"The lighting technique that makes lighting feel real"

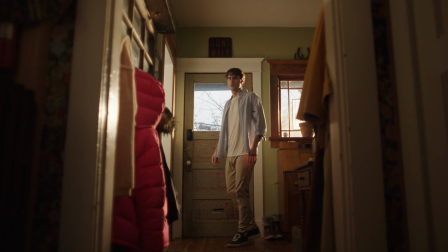this video, I'm going to show you guys how we shot this commercial in a narrative way and how we lit it to feel organic and seamless.
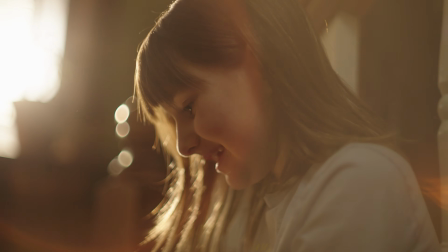So I'm going to show you guys exactly how we did it in this video.
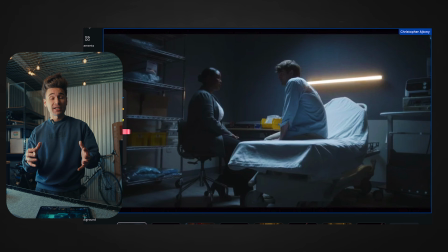All right, so I want to start with this first scene where we open up in the hospital where the patient finds out that he has ALS.
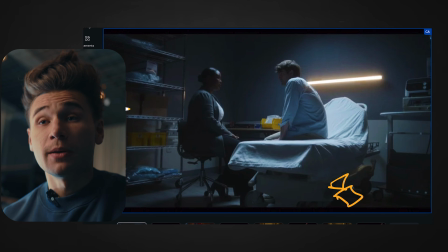We wanted to set up the wide shot first because this helps establish what the blocking
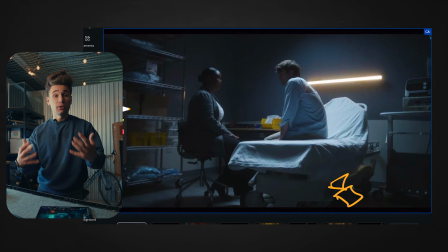is going to be and what the global lighting setup and look is going to be for the entire scene.
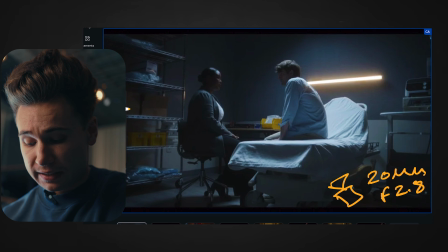So we started with the wide shot on a 20mm f2.8, and we wanted this to feel a lot moodier, right?
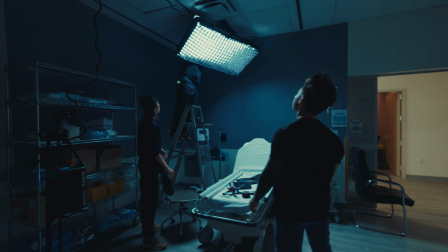Because he's finding out some terrible, terrible news. So to achieve that, we knew we had to backlight the characters.
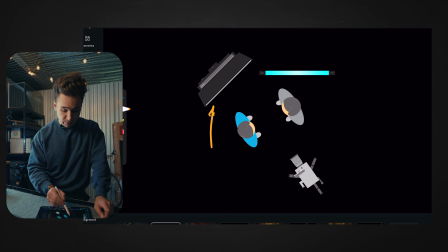So what I did was I just had a Godox 400 just off on the opposite side of the camera here.
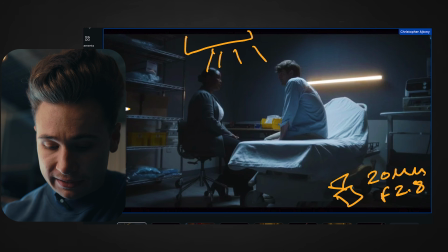And we just had that backlighting our characters here and creating that contrast in our frame. And then we actually had our camera set up at
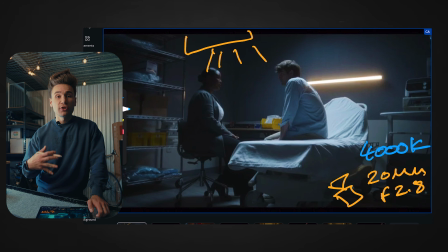4,000 Kelvins, and this was to give that bluer, colder look that we were looking for.
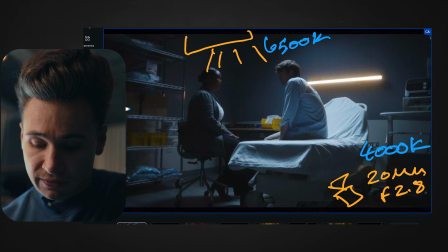And then I set my key light, which was the backlight, at 6,500 Kelvins, and this was to create that bluer, colder look.
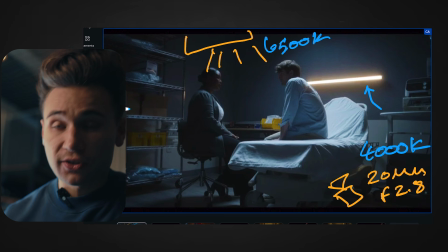And then over here, we added this tube light as a practical light, a highlight in the frame.
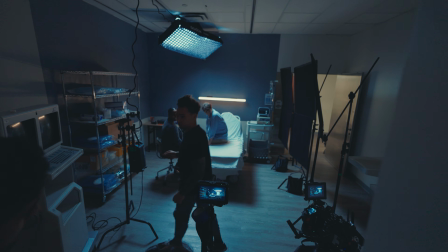And with that, we had that at 3,200 Kelvins, just a color contrast in the scene to create more contrast.
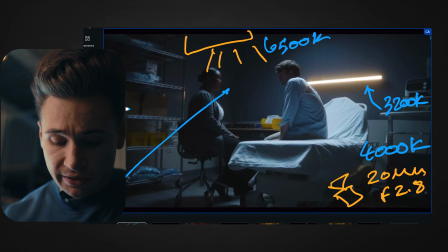And to talk more about the composition here, we actually shot into the corner of the room, and this created this illusion of depth and created these converging lines,
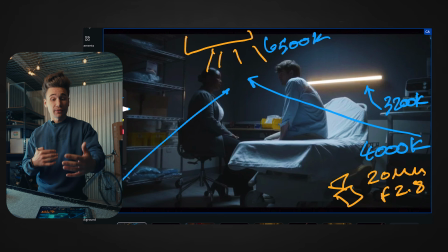which, you know, helps create a deeper image and make it feel less flat and helped us separate the characters away from the wall a little
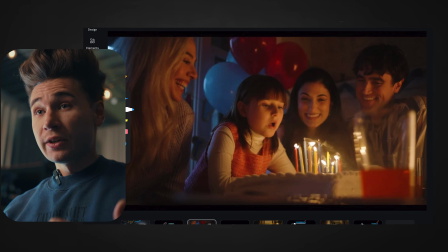bit. Okay, so that takes us to the second scene where it's more of a memory of him with his family, and we wanted it to feel a little bit warmer, a little bit more wholesome.
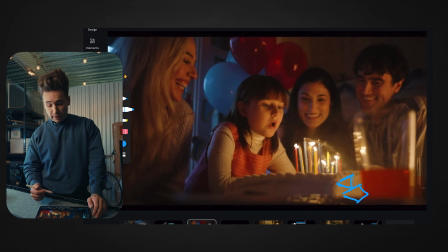And so we set up our frame here. We set up pretty low so that we could, you know, compose, you know, foreground, midground, and background, creating layers.
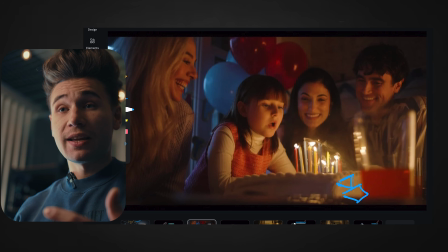Again, with cinematography, you're creating layers. That's what makes an image look cinematic, is creating layers.
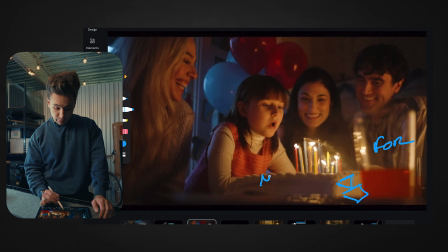We're using, you know, our foreground here. We're using midground, and then we're using background.
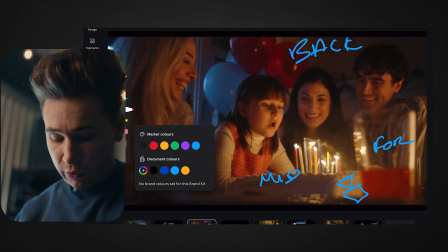So I set up my frame so that shooting into the corner of the room again to create that illusion of depth.
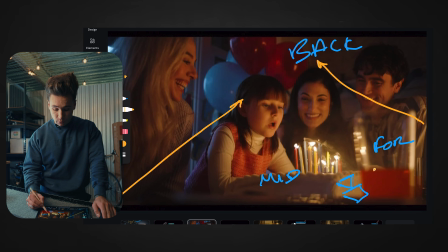I set my camera up at 4,000 Kelvins again. And why I did that was because I wanted to create this color separation between the daylight that was coming outside and the warmth of the candles inside.
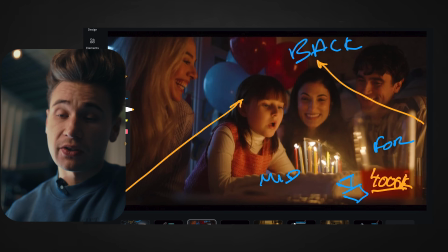So by setting my camera at 4,000 Kelvins, it allowed the daylight, which is 5,600 Kelvins,
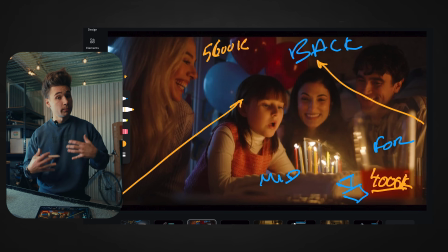to be balanced into this colder, bluer look. And so that was my base.
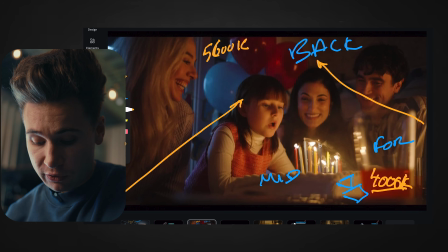I set that first. And then with that, I knew the candles would be the motivation of the key light on our characters here.
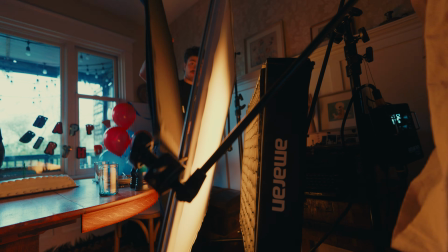And so I just had a 1x1 panel just off to the side of the camera on the opposite side.
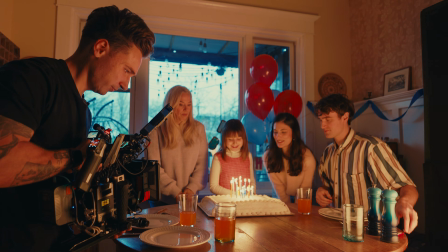So I'm still lighting, you know, far side key. And that's actually lighting these characters here at 2,800 Kelvins.
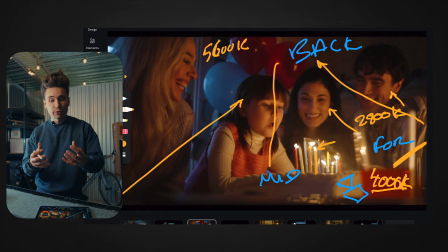And that gives that warmth and stuff. And we created this, this fire effect in the light.
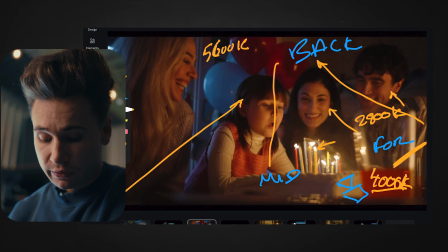And so that we would get that flickering effect like the candles would be on their face.
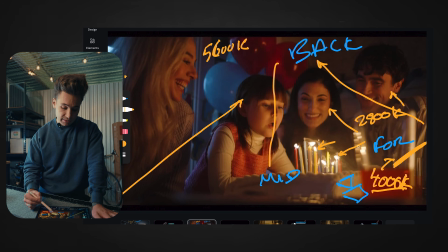So it would be motivated. We were able to basically create this beautiful contrast on her face there,
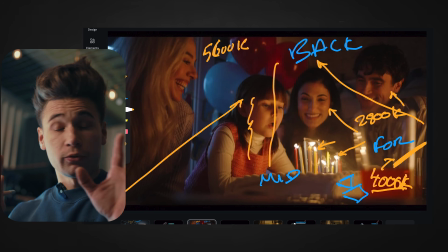instead of like bringing it right beside or right in front of the camera and front lighting everything,
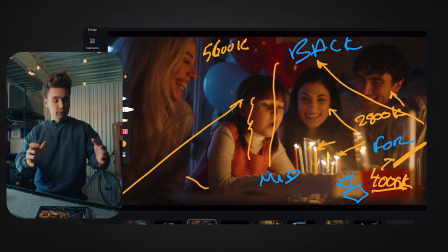or bringing it off to this side and it would have just like been totally front lit and flat. But we still wanted contrast. We still wanted to shape that.
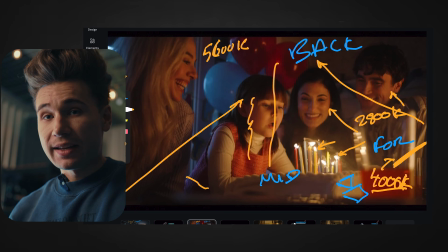So by having that light nice and low beside the camera on the opposite side gave us the shadow on our characters.
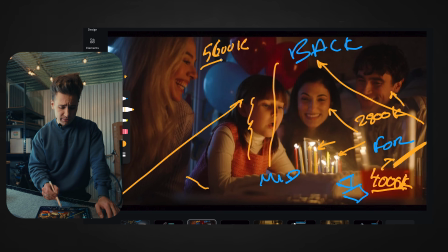And you see this beautiful color contrast between the daylight and the tungsten.
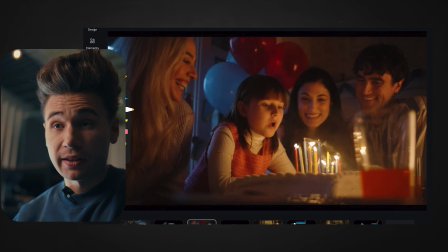And then here we're creating the layers, right?
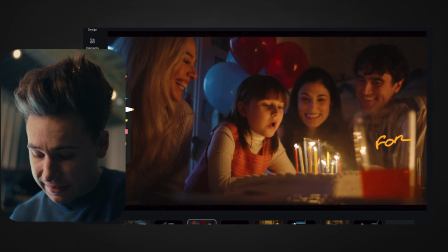We have the foreground of the cup here, and all the highlights of the candle is hitting that cup and creating that reflectiveness.
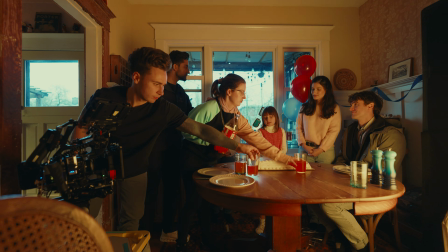And I put that cup there intentionally to create this foreground and all these lines leading to the girl.
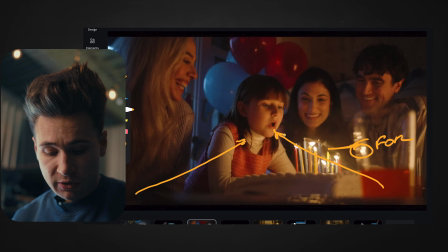Again, right? Like with all our frames, we're creating this focal point.